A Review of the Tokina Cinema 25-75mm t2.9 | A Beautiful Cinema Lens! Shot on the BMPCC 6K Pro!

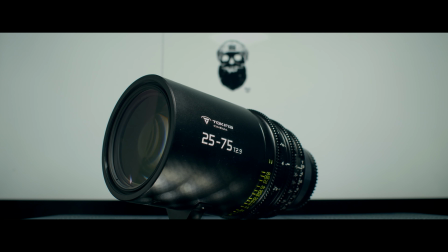What's up everyone? Today we are talking about the Tokina 25-75 T2.9 Cine Lens. But first, if you're new to the channel, my name is Anson, and on this channel we talk about indie filmmaking, specifically budget gear, tutorials, and a behind-the-scenes look at the projects that I'm working on. Whenever I have freaking time to work on those projects. So if that's something you're into, consider subscribing. Now first things first, you're watching this on Tuesday, but I'm recording this on Sunday, and tonight if you know you know tonight is the return of cm punk
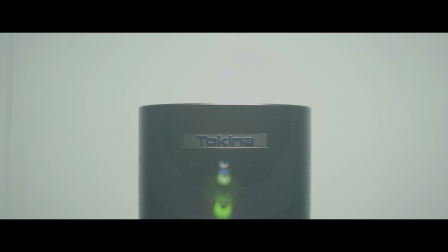it's clobbering time okay wrestling nerddom out of the way today we are talking about the tokina 25 to 75 t 2.9 i
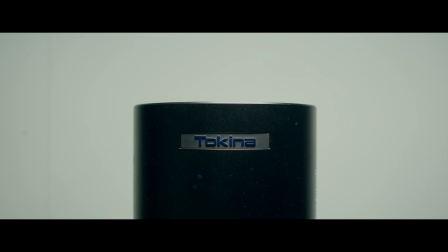do want to mention that tokina did send this over to me to test but as always they're not requiring i say anything specifically it's going to get my full and honest opinion and as always we are going to break this down by image quality build quality my overall thoughts slash who i think could be useful for and let's start with image quality now i only had this lens for about four full
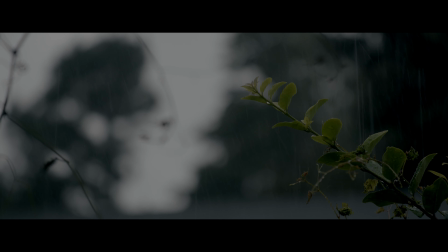shooting days and i didn't really have another project planned out and i only had like a week to plan for it so the footage you are going
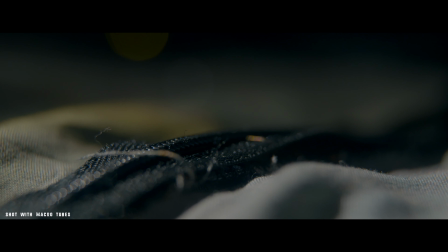to see is just some stuff shot around my house but i'm actually going to be using it for a larger documentary or a short documentary but
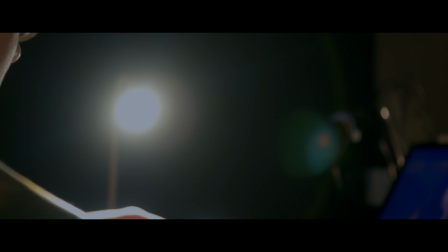it's going to be b-roll for that short documentary so that's going to give you some context on the footage that you're seeing.
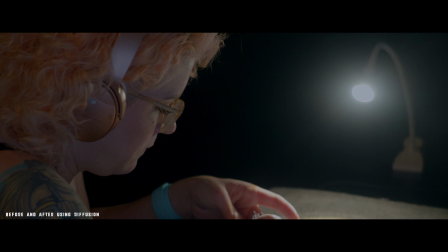Now something else to note to add character to the shot, I did use the Tokina pearlescent 1.8 strength filter.
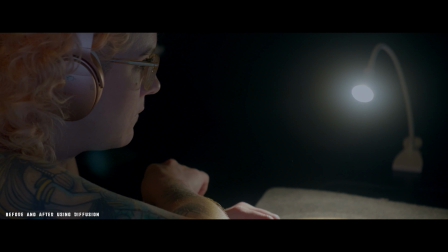And so that's going to add some blooming to the lights, but it shouldn't do a ton to the skin tones.
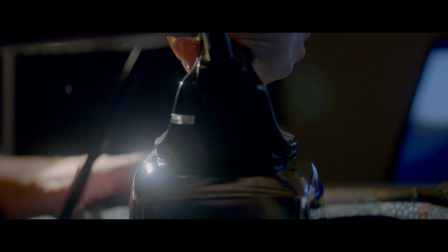But even with using that diffusion filter, I noticed that lens was really sharp, but not overly sharp, which is usually what you want from a cinema lens.
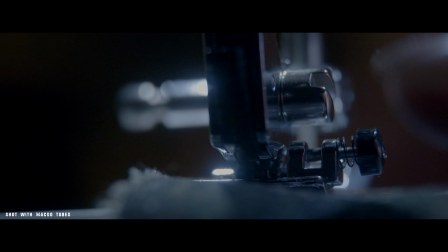Now the T2.9 does offer some decent low light performance.
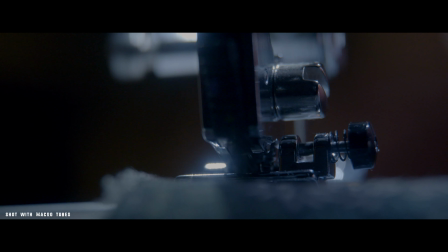It's not something spectacular like a 1.8 or a t2 or something like that but it will offer some
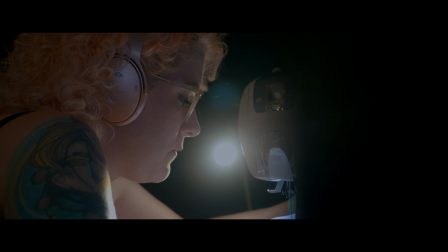low-light performance something that stands out this lens as well as its other counterparts the 11 to 20 and the 50 to 135
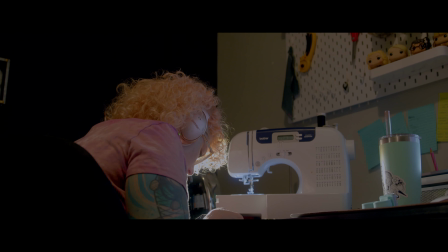is this is a power focal lens which you can see in one of these shots because i started out doing more of an establishing
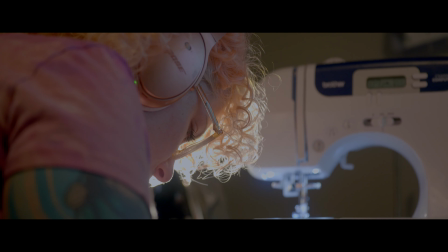shot with this b-roll and then i noticed i really liked the light and how it hit my wife while she was sewing and so i quickly punched in on the focal length and you notice that it kept focus and now with that there is a slight negative and that's the fact that i felt like this lens did
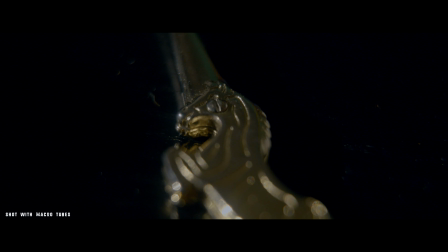not have a good minimum focusing distance if you notice any close-up shots that's actually due to the fact that i put on
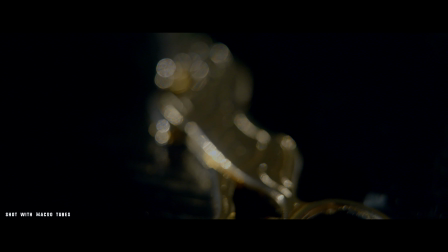some macro tubes with this lens just to kind of get again some more characteristic shots some unique shots and so the minimum focusing distance was not great which turned
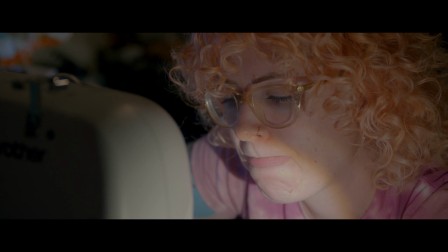out to be a downside in some scenarios because i tried to get a different angle but the angle i was trying to get didn't
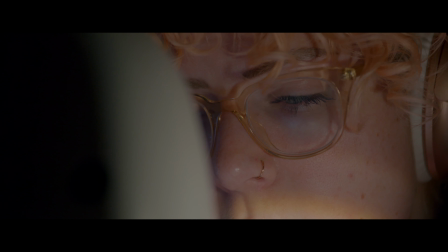have a ton of space and so is a very tight quarters and i end up having to hold the camera really weird to get that shot and just kind of turn the monitor. I basically held the camera backwards to eliminate me from being behind the camera. I didn't have enough room for a tripod or anything like that so I held the camera backwards, pointed my monitor around just to kind of make sure I got focused and just hope for the best.
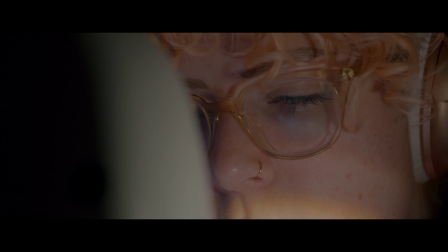And so in that scenario I really wish I had better minimum focusing distance so I could have stood there and got the shot that I needed. But depending on what you plan to use this lens for it may be a good sacrifice to have the par focal side of things rather than the minimum focusing side of things.
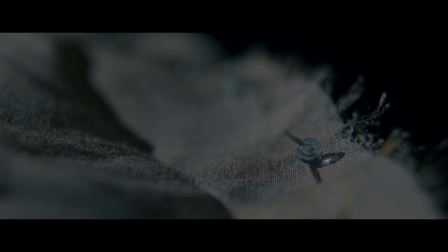And so it really depends on personal taste which one is better off in that scenario. But overall optical performance of this lens was stellar.
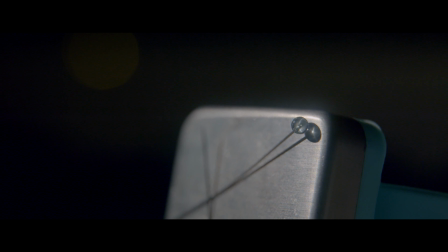Just like the 11-20 and the 50-135, I was nothing but impressed on how well this lens performed optically. And so with that, let's go into build quality. This is a premium lens, so you shouldn't be surprised that the build quality is going to be top-notch.